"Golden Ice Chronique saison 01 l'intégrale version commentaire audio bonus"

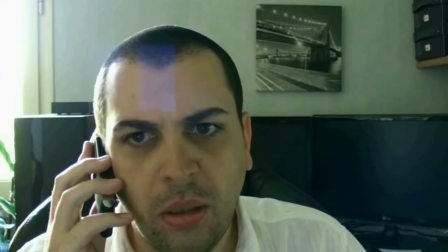mais c'est vrai que j'ai beaucoup d'idées qui n'ont pas été utilisées et en fin de compte
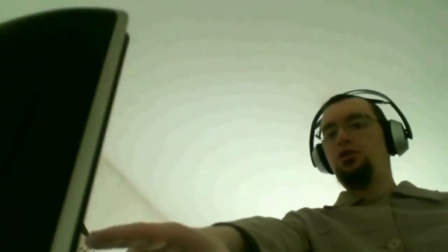c'est ça le truc c'est de pouvoir mettre en scène ce qu'on a dans la tête dans les jeux vidéo à l'époque de la NES,
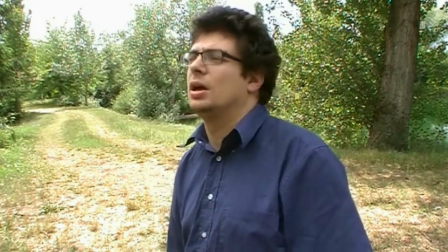la Super NES c'était ça c'était remettre en scène ce qu'on avait en tête
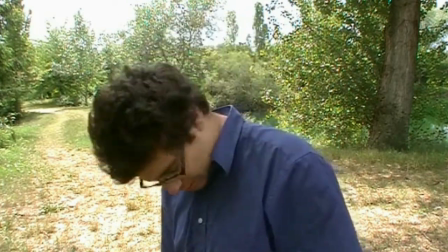donc voilà on reprend l'histoire donc là je suis vachement fatigué j'avais fait le tournage,
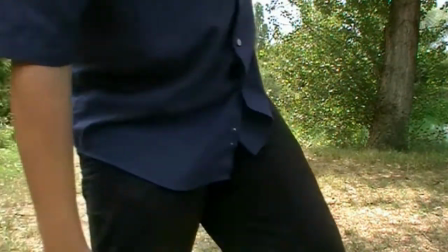j'avais fait des petites cascades alors je précise quand même que la moitié du film je l'ai tourné tout
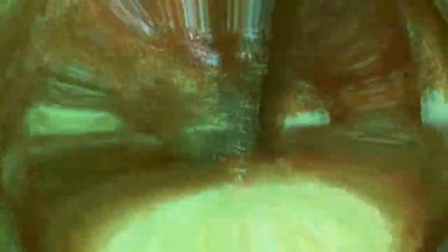seul c'est pas évident parce que par rapport au raccord, par rapport au vent c'est vraiment galère
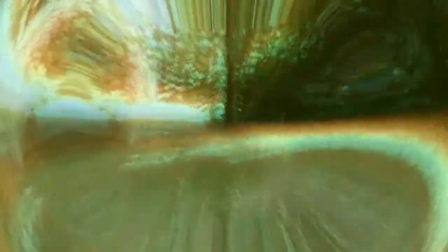donc apparition de mon scooter alors je précise que c'est un 125
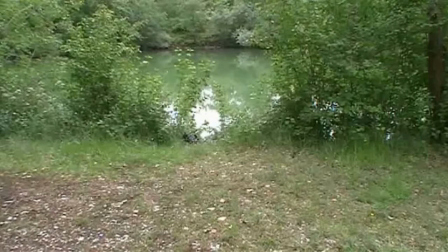non c'est pas une grosse cylindrée et non c'est pas un 50 mais moi j'ai le permis b donc voilà
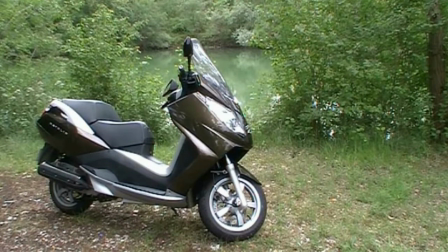je me suis acheté un 125 et moi je trouve que c'est plutôt sympa surtout qu'il est au maximum il ya 15 chevaux et
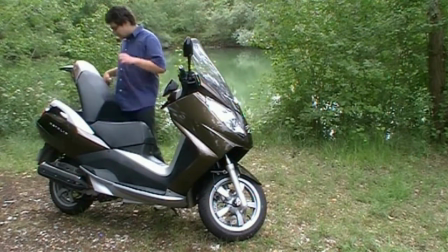130 km donc voilà on peut on peut pas faire mieux avec le permis b alors c'est vrai que l'arrière moi non plus je suis pas je
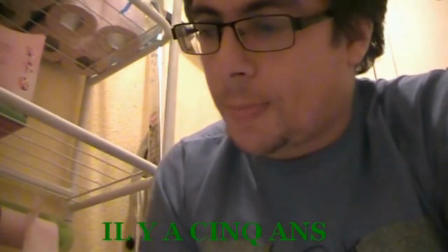suis pas super fan mais je trouve qu'il a quand même une bonne gueule c'est quand même le scooter officiel de la 808 donc là petit
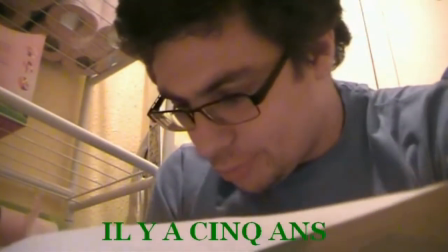flashback moi ça m'a fait trop kiffer dans les toilettes genre le gars il devait lire la notice puis en fin de compte il est fainéant,
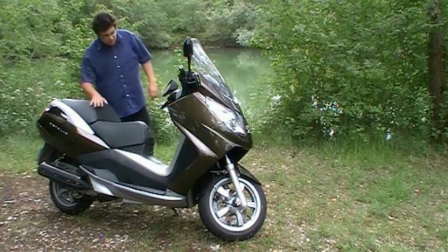il l'a pas fait et moi je trouve que c'est l'humour de Jerry Storm,
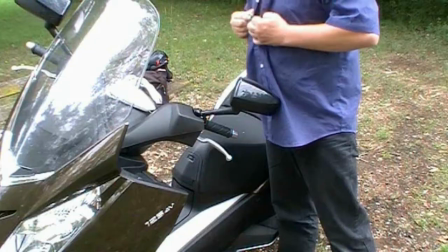vous avez eu ça notamment dans nos murs geeks dans Joueur Furax c'est du typique, donc là une fois de plus c'est vrai qu'il y a peut-être un faux raccord
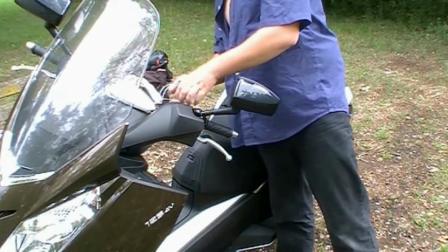quoique ça ressemble quand même pas mal, ça ressort bien
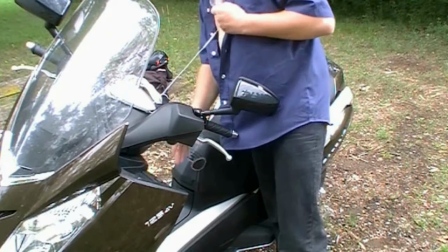mais une fois de plus j'étais tout seul et je trouve que ça même si c'est un petit peu monotone le fait de sortir le
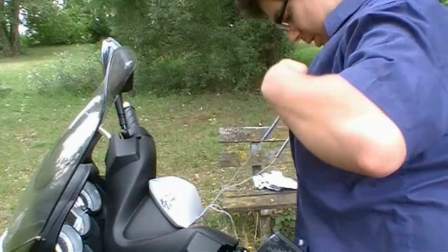truc à électrode ça c'était une petite référence aux films casino royale en fin de compte normalement
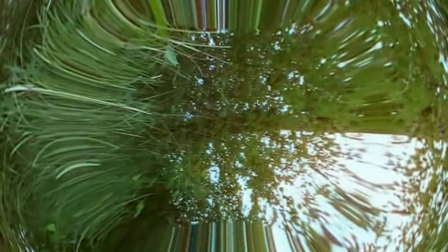sylvie devait devait apparaître mais elle était malade ce jour là donc j'ai un petit peu modifié la scène et là voilà je tombe alors
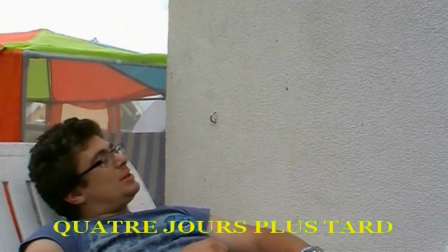vous pourrez voir que je suis assez assez bas c'est parce qu'en fait il manque un morceau il manque un morceau de la scène donc j'ai
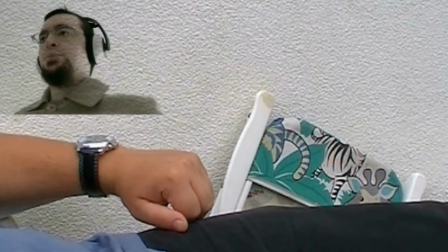un petit peu improvisé et voilà quelques jours plus tard donc il a été sauvé par vesper et en fin de compte là je vais aller discuter
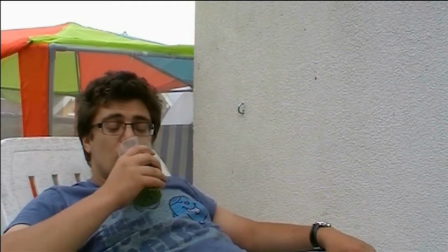avec mon ami et le cat qui joue qu'il est pas sentimental dont sonnerie voilà c'est un petit peu les trucs du direct et là j'aime
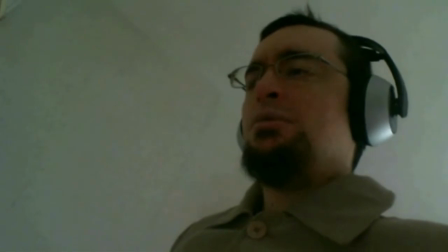beaucoup le côté nonchalant je trouve que ça me va vachement bien je pense que c'est un petit peu ma personnalité qui ressort et voilà
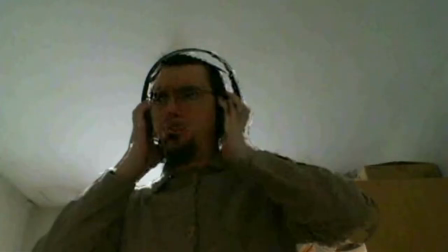ça lk toujours très très bon dans les dialogues j'ai du mal à croire qu'on n'est pas en train de discuter en vrai on voit ça
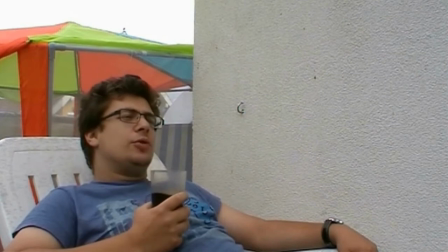et le coca donc là le coca c'est c'est le petit clin d'oeil à mes lives ceux qui vont tout le temps boire du coca et tout
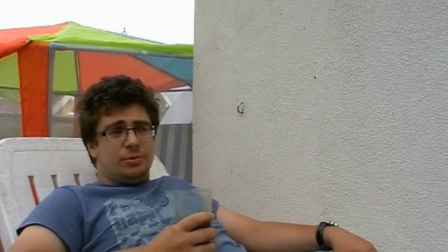c'est ça c'était voilà petit clin d'oeil pour le live donc c'est décliné à moi même quoi on en profite aussi
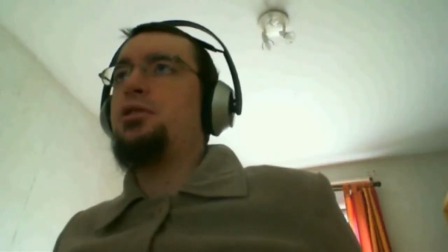pour remercier ceux qui font des petites parodies qui reprennent les répliques dans des vidéos comme edge et usule
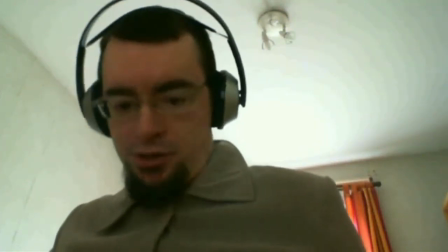en fin de compte c'est le phénomène web série qui est vraiment utilisé parce
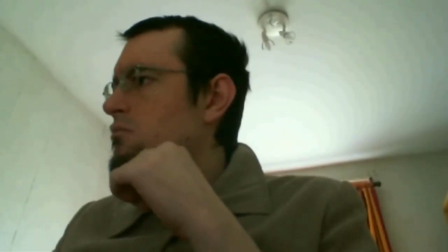que c'est ce qui se passe dans les dans les nerfs par contre dans d'euros avec à la verticale
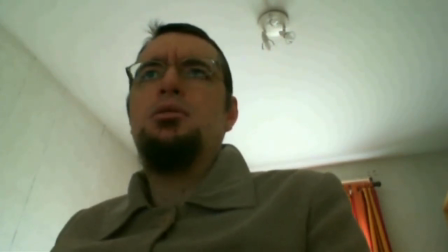où ils essaient de mettre une nouvelle expression donc là gros moment culte 1 l4 qui n'a pas ses
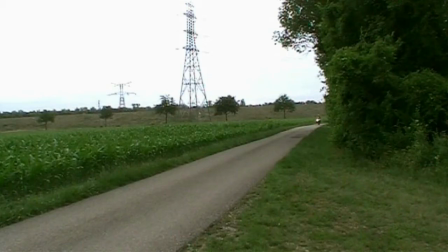écouteurs donc ça c'est La seule fois dans tout le premier épisode, les trois,
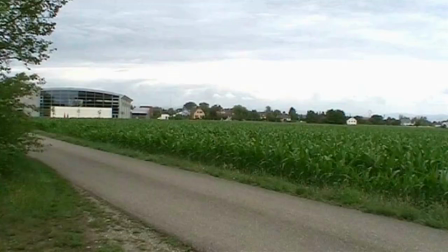où il n'a pas ses écouteurs. Je ne sais pas si ça n'oublie. Donc là, mon scooter.
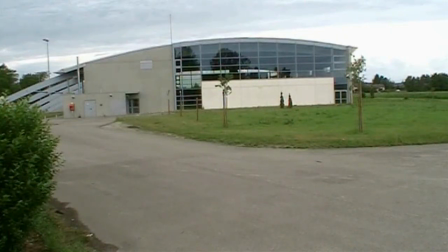Et là, une fois de plus, c'est près de chez moi. Et en fin de compte, c'est quasiment le même endroit que j'avais tourné au tout début du deuxième épisode où j'étais sur le côté.
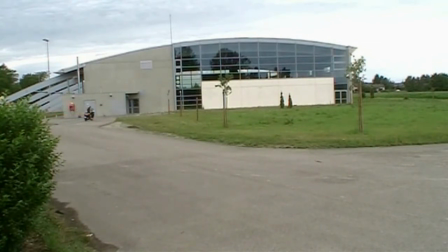Donc ça, c'est... Une fois de plus, c'est moi qui ai tourné tout seul. C'est vrai que ce n'est pas évident.
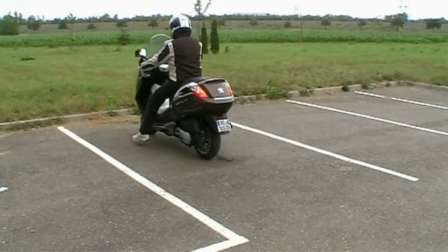Alors là, j'ai laissé peut-être un morceau un petit peu trop important. Je suis quasiment garé. et là il faut 3-4 secondes pour que je revienne
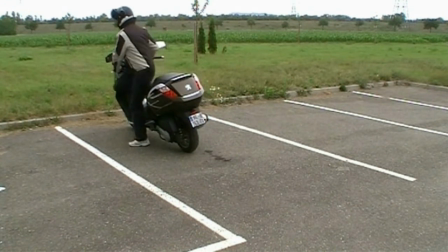mais bon voilà je voulais bien me la péter parce que là j'ai le casque qui s'enlève qui se met en semi casque
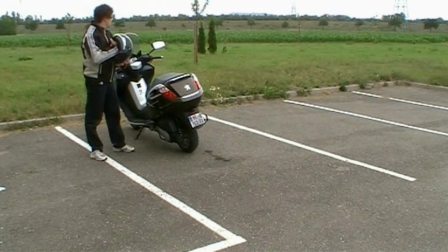et je dois dire que moi je donne je trouve que ça le donne plutôt bien aussi
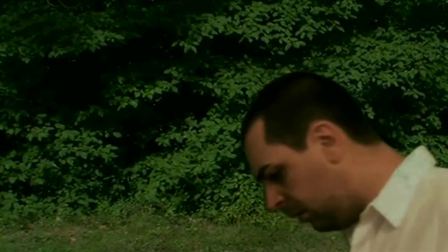et voilà c'est la fin de l'épisode donc le projet géno en fait c'était le projet gémo mais en fin de compte c'est moi qui ai fait la connerie
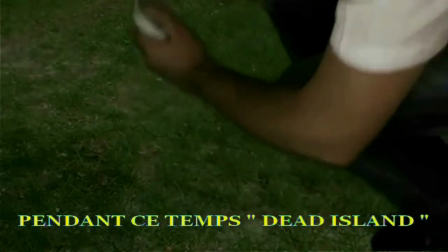et en fait ça va rester projet géno et la dernière apparition de Edjeremy voilà donc pendant ce temps sur l'islande et le cliffhanger comme dirait holser